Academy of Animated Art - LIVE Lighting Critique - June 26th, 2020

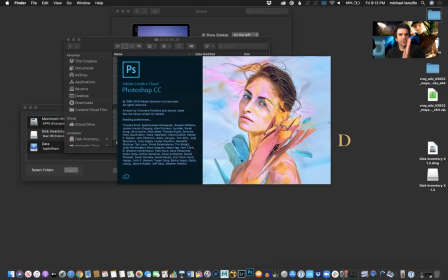12:35 See if that will work this time. Here we go, launching Photoshop, and away we go.
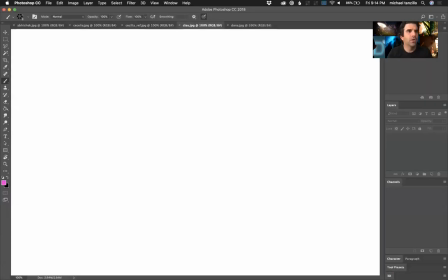12:40 Okay, loading everybody up here.
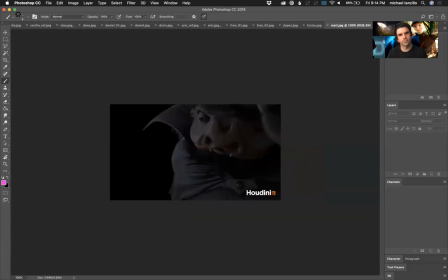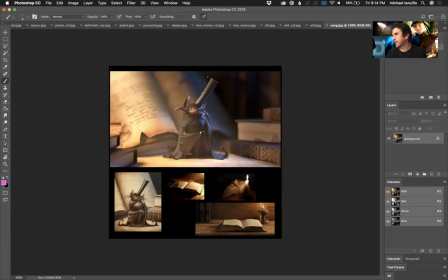12:51 Okay, let me go ahead and close my window here just in case. All right.
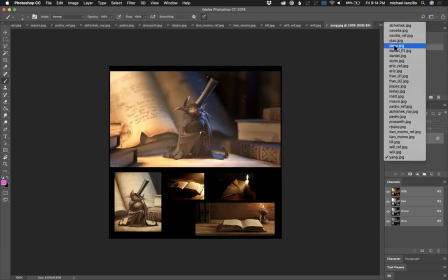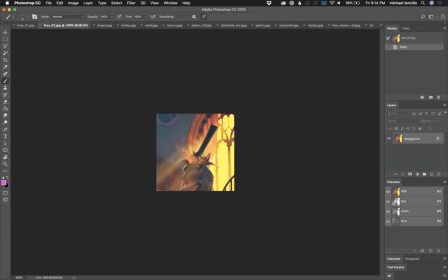13:04 Fran, there we go. All right, Fran. So we've got your couple images here. We'll work with this one because I think this is. I think that the framing on this one, you can go more vertical with it, just because it's an elongated character with a hat and everything, and do it like a full body shot.
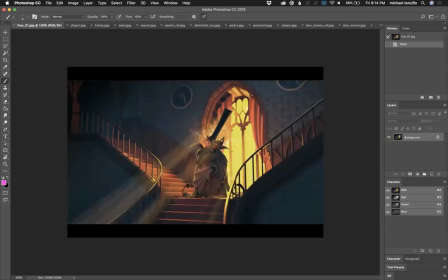13:21 I think that would be better with this one. But the lighting notes are going to be the same for the most part. So overall, when I look at this, the main thing that I see that I really want to work on. By the way, I love this little smoke that's going on back here, back behind him. I think that's really cool. It's the yellow color.
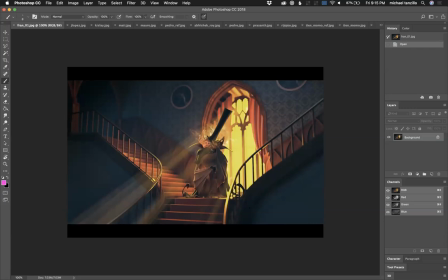13:38 It's just too saturated and it's too strong. And through the window, it's too consistent. It would be nice to get some shapes out there to break that up a little bit. And then, like I'll show you. We'll just do this. And
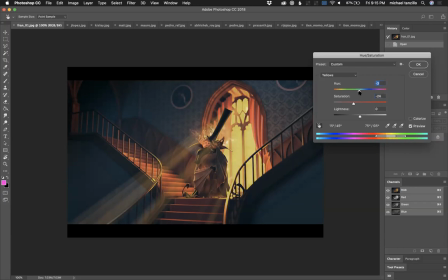13:58 it'll get dingy, actually. But like maybe something a little bit warmer like that. Or even just brighter. Saturate up here. Like that.
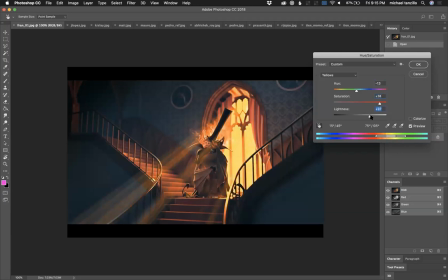14:15 But something just like a little bit on the warmer side. And you could and definitely go brighter because it is like an outside window. So maybe something a little bit more like that. Problem is when I desaturate a JPEG, it just gets gray.
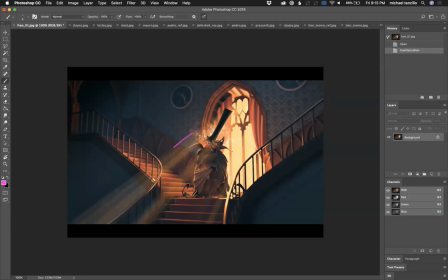14:34 The other thing that I would really do is diffuse or add a little bit of glow to these light rays that are coming through. They're a great idea. And it would also be a little bit denser back behind the character, almost from a compositional standpoint, almost make it seem like
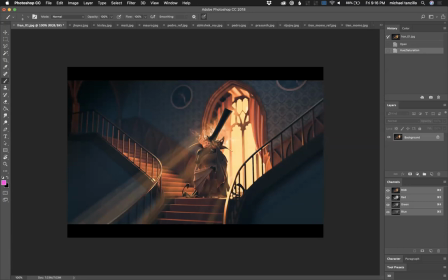14:53 the fog works out really well behind a character because you're able to layer it, and it creates just kind of like a wall of a simple shape and allows the character's details to pop forward. And you wouldn't see as many of these like dark values up here. And then the key is at that point you kind of scrape some of it off the character,
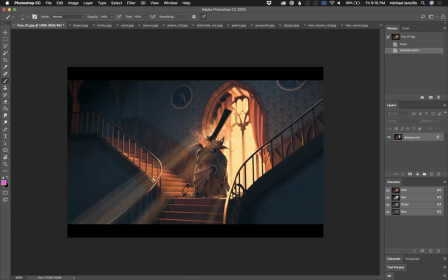15:12 so it's not like you don't want too much of the volumetric light physically on the character, so that the darker values of the character pop off over this brighter kind of haze. I really love the shaping that you're getting on the stairs, kind of coming up the stairs this way. It looks really nice.
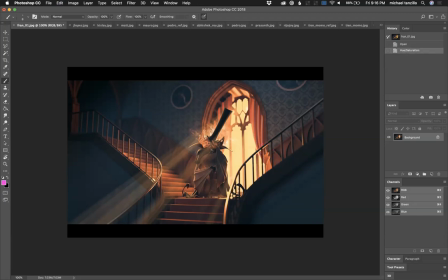15:28 There's a strange shape right here, and I'm not quite sure what that is, because it looks like there's nice shaping coming up here, but then there's this odd triangle. So I just watch out for that. But like soft shaping going up here. I think you can darken a little bit in the corners down here and here,
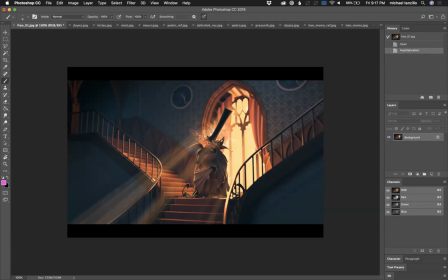15:47 kind of really focus into the center, and then possibly get a slight bit more shaping on the hat in through here. It's a little bit static. But yeah, I think other than that, looking good. Try and get some more specularity on the wings, and then watch out for this like little bit of some kind of light or something kind of creeping through on his chin there.
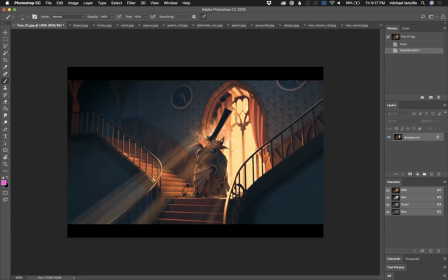16:06 It's kind of thrown up. There's like all this warmth and then like a little touch of coolness in there. Right.
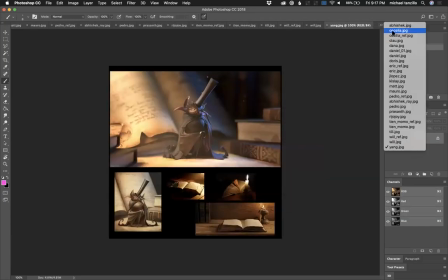16:12 All right. So now we've got Cecilia. Cece, this is, you did this in Unreal, right?
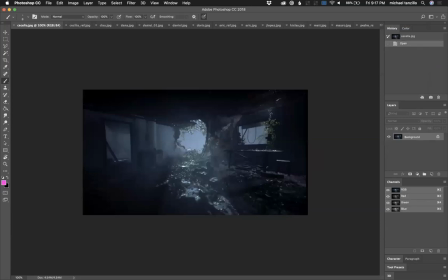16:19 I think that's what you were saying in the, yeah, cool. Really great stuff. Like your reference is on point. You're matching it really well.
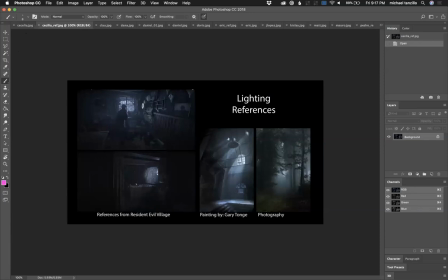16:32 The biggest thing that I would change is how bright it is outside here.
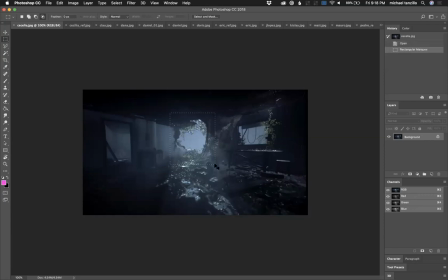16:36 I think you can go brighter outside, actually both of these. Go ahead, just delete that and just say this.
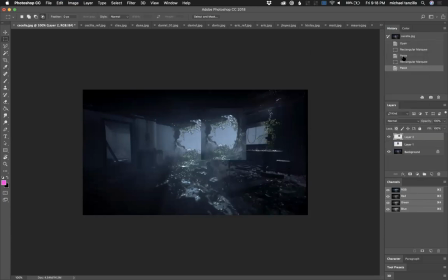16:46 Oop. That's not what I wanted.
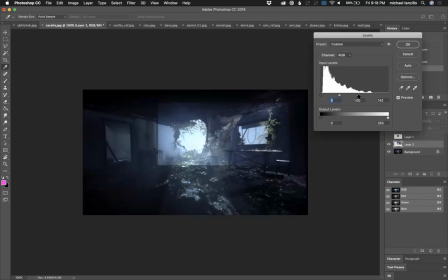16:55 Now we can go. I think we can go as much as like that much brighter. Oof, too much. Outside those windows.
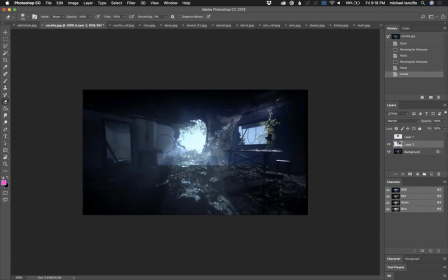17:08 Just because if you think about it from like an exposure standpoint, when you're exposing something for a shot, you're looking for the full value range from darks to whites, and I think that you can push that a little bit stronger.
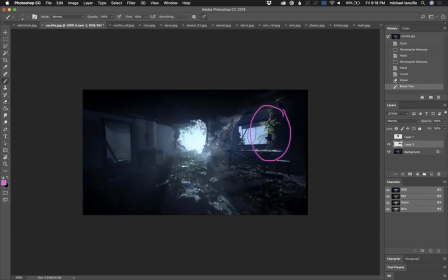17:25 The plants over here are a little bit glowy. I would like to see them maybe more rimlet, and then get some more. You can do some more. The way that this light over here has a lot of transmittance and a lot of like glowiness in the plant, that can come down, but it can come up a little bit in through here.
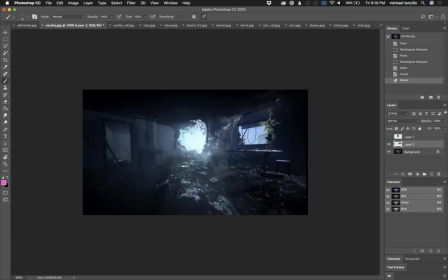17:42 I should say I really love how you're getting a bunch of small shapes in here in your lighting. It's creating a lot of detail and a lot of interest. That's working out really well. And then down in here, like in this corner,
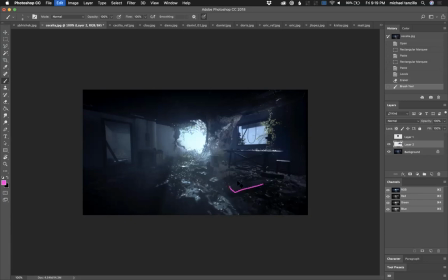17:59 I would just darken it overall. Like you can see there's like, there's some like harder shaping down there, in that there's light coming on top, but like it's getting real dark on the sides. And then, but just down in here, just kind of like start to really darken that off and flank that off the way that it is down here, right?
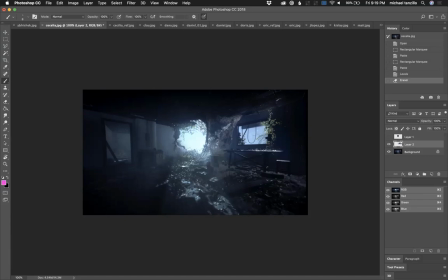18:16 I like that that's vignetted and kind of pushing us back into space. And same deal, I would diffuse and soften the light rays a little bit in here. But overall, I think it's looking nice. I think this is a big step from the last time that we saw it.
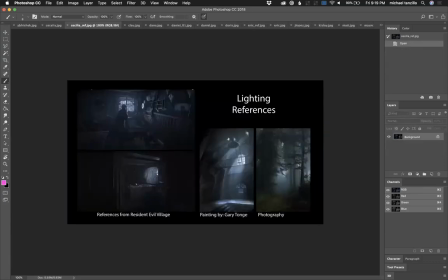18:33 Just check to see if there's anything else we can pull out of the reference. This is nice too. Do you see how on this wood paneling here, it's like a subtle bit of specularity?
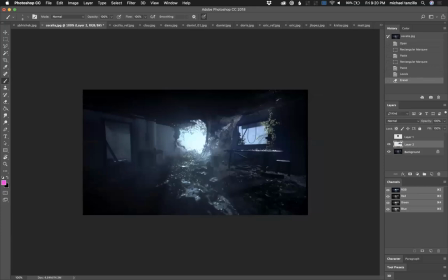18:46 And I'm wondering if there's an opportunity for you to pick up something like that in here, maybe on the table or one of these objects in here, just like something to pick up some detail around the edges would be really, really nice. But I think that would be a strong way to go there.
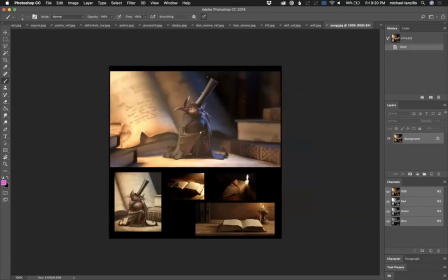19:03 But good work, good progress. Let's check over in on Facebook. Okay, we have 1, 2, 3, 4, 5. All right. Oh, I missed one. Dang it. Let's check this real quick.
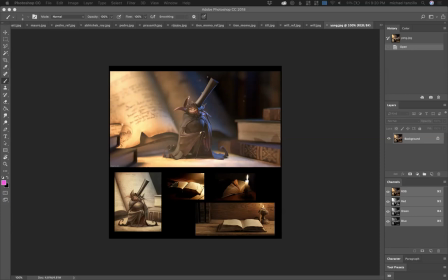19:24 All right, so over on Facebook, we have all right, so you're there. So we've got Clau, Fran.
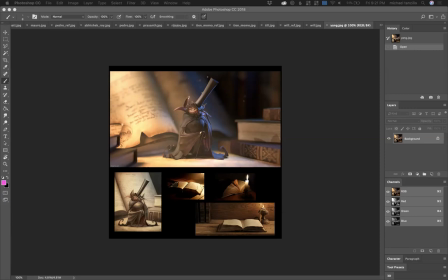19:39 Oh, Fran, you're there. Hi, you guys are in both spots. Matt Hicks and Yang are there. All right, so Clau, we will get you first. Actually, we've got, sorry, Yang, you're already up, so you're right here. Beautiful stuff. Really, really great.
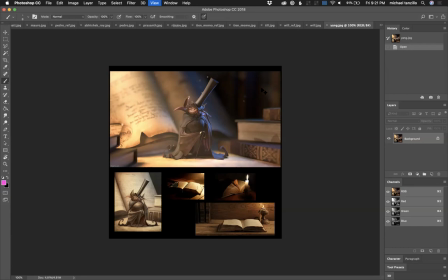19:53 Love that you're adding some cool light into this scene from where we were seeing it in Chris Ayer's reference here.
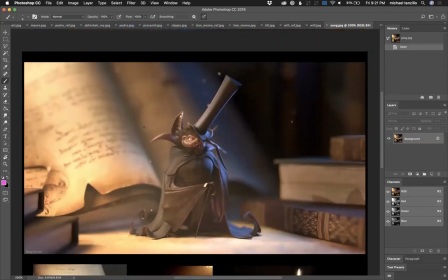20:02 I do think somebody commented on this.
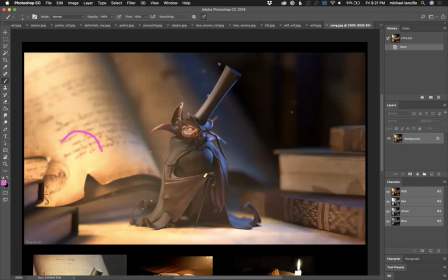20:05 I do think that these areas in the book, right in here and in the ground, are getting a little bit too bright. And it's just because, like, as I squint at the image, like if I blurred this up, you'll see that your eye is kind of drawn.
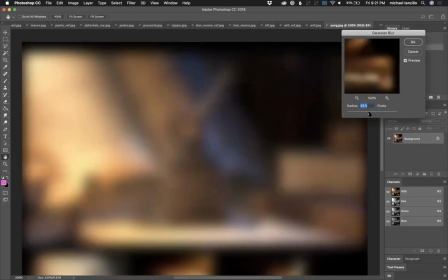20:23 Like if I was to kind of blur this, like where's my eyes going here and it's going down here, right? And we kind of want it to go in on the character. So how do we do that?
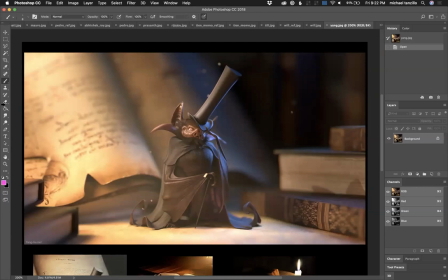20:35 We can either take those bright points and put them back behind the character and allow his darker shapes to stand out, or we can tone those down a little bit and then getting a little bit more light on him. Now, because of his darkness overall, we're not, like, he's not going to ever be super bright over dark.